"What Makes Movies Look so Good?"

How's that a movie looks like a movie and a video looks like a video? How do they create images that feel real and immersive? Well, let's find out and see if we can apply some of those concepts in our own filmmaking. Okay, so let's start from lighting. Shaping light is one of the most important aspects in the photography of a movie. No light, no picture. No picture, no movie. But lighting is not only used to give the camera sensor enough light to capture an image. Lighting is much more than that. Good lighting makes the image, and in particular skin tones, pleasing to the eye.
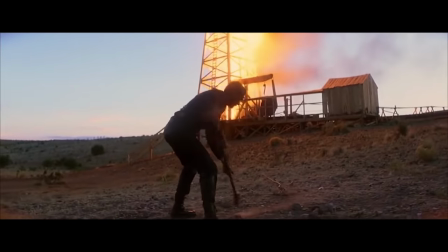It allows the viewer to understand at which time of the day the story is taking place, and it conveys emotions through the use of contrast and color. The direction where the light is coming from plays a huge role in making an image cinematic. A very effective way to make an image feel cinematic is to use backlighting,
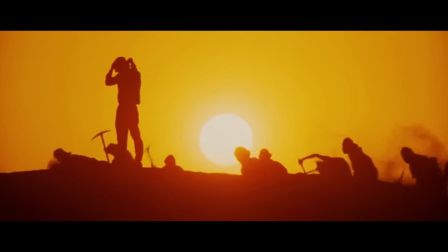meaning that we place our subject between a light source and the camera.
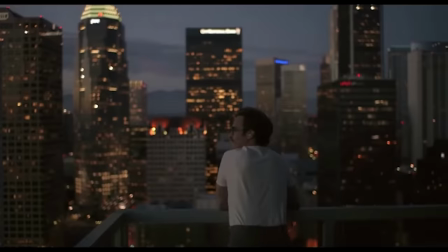This is a technique widely used in movies, and it can range from very subtle all the way to a full-on silhouette effect. This concept of backlighting applies to various degrees roughly to 90% of the shots you see in a movie. And this holds true for close-ups as well, where you would see the camera being placed on the shadow side of the face of the actor.
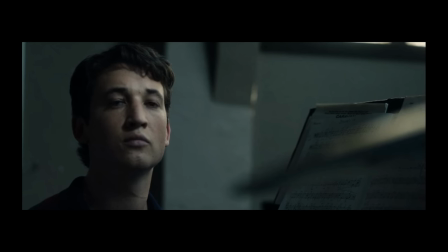And the degree of how much you're backlighting and how dark the shadow side is can vary based on the mood of the story. The reason why backlighting is widely used is because it allows to give depth and three-dimensionality to what's actually a 2D image, giving the viewer the feeling of looking at real world instead of just a screen. Let's take a look at a simple example that I shot in my kitchen.
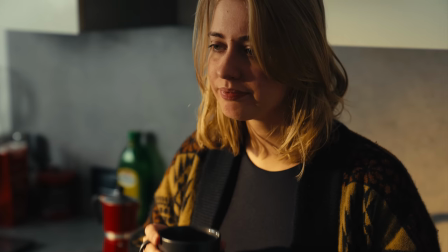Here we have the camera placed on the shadow side of the face of the subject, so we are slightly backlighting her,
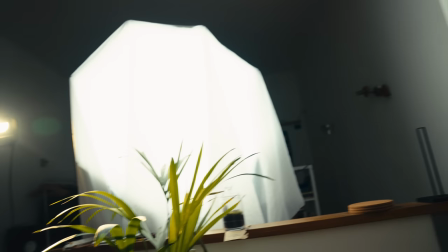with a combination of a hard source replicating the sun and a soft source replicating the sky.
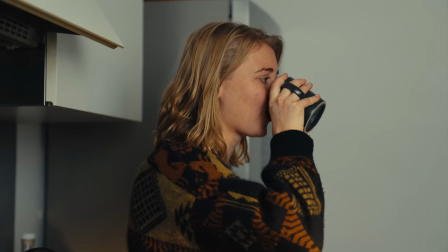We can see that if we place the camera on the opposite side, front lighting her,
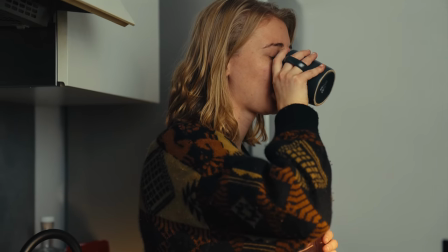we lose all the alternating patterns of light and shadow that give depth and three-dimensionality to the image. Another thing to keep in mind is the quality of light. A light source can be either soft or hard, and everything in between, basically.
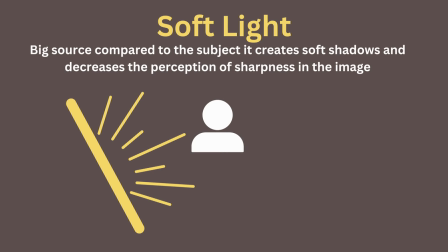The bigger the source compared to the subject, the softer it's going to be, and inversely, the smaller, the harder.
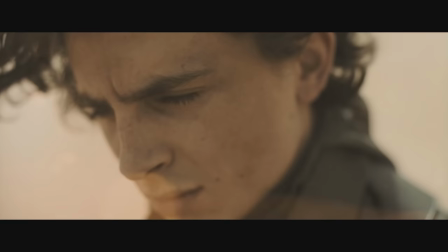Normally, soft sources are very pleasing on skin tones, as they wrap around facial features nicely and don't cast any hard shadows.
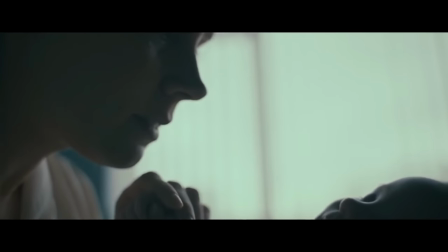And they are, in fact, widely used on close-ups. Let's take a look at three different qualities of light on a medium shot, going from a very hard source with a cob LED pointed directly at the subject,
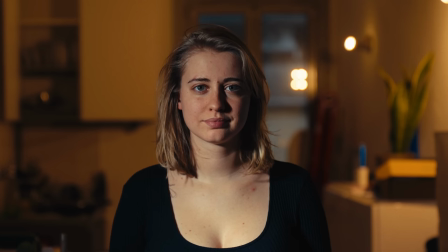to something that falls in between, like a tube light,
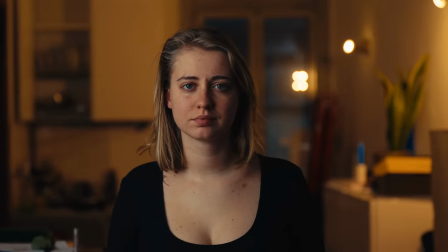and lastly, a very soft one using the same cob LED, but this time through a layer of diffusion, and let's take a look at how they compare to each other.
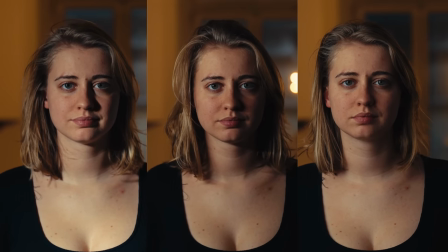Obviously, there are no definitive rules, and not everything should be shot with a soft source. You should always focus on what suits the story better, but if you have no story and you just want to make somebody look good, go for soft. Let's have a glimpse at some soft lighting from a Hollywood movie. Let's take a look at a sequence from Knives Out shot by Steve Yetlin to see how they lit it.
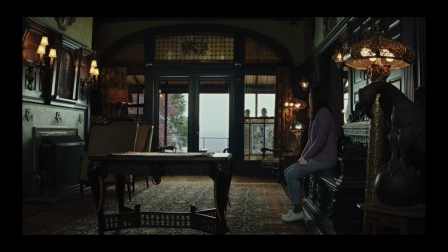We have a wide shot with a light coming from the window, and then they cut to a close-up, and you would think that they kept the lighting the same, right? But the lighting that's lighting her on the close-up is not coming from the window anymore, as you can see from the behind the scenes.
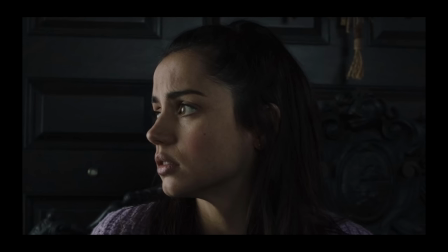They brought in a soft source close to her, wrapping the light around her face nicely, and motivated it with the window that we saw in the wide shot before. Super simple and yet super effective. Also, this brings me to the next point, which is motivation. Motivated lighting is a technique used to replicate or accentuate existing lighting sources, and it allows the viewer to believe that the world they're seeing on the screen is actually real.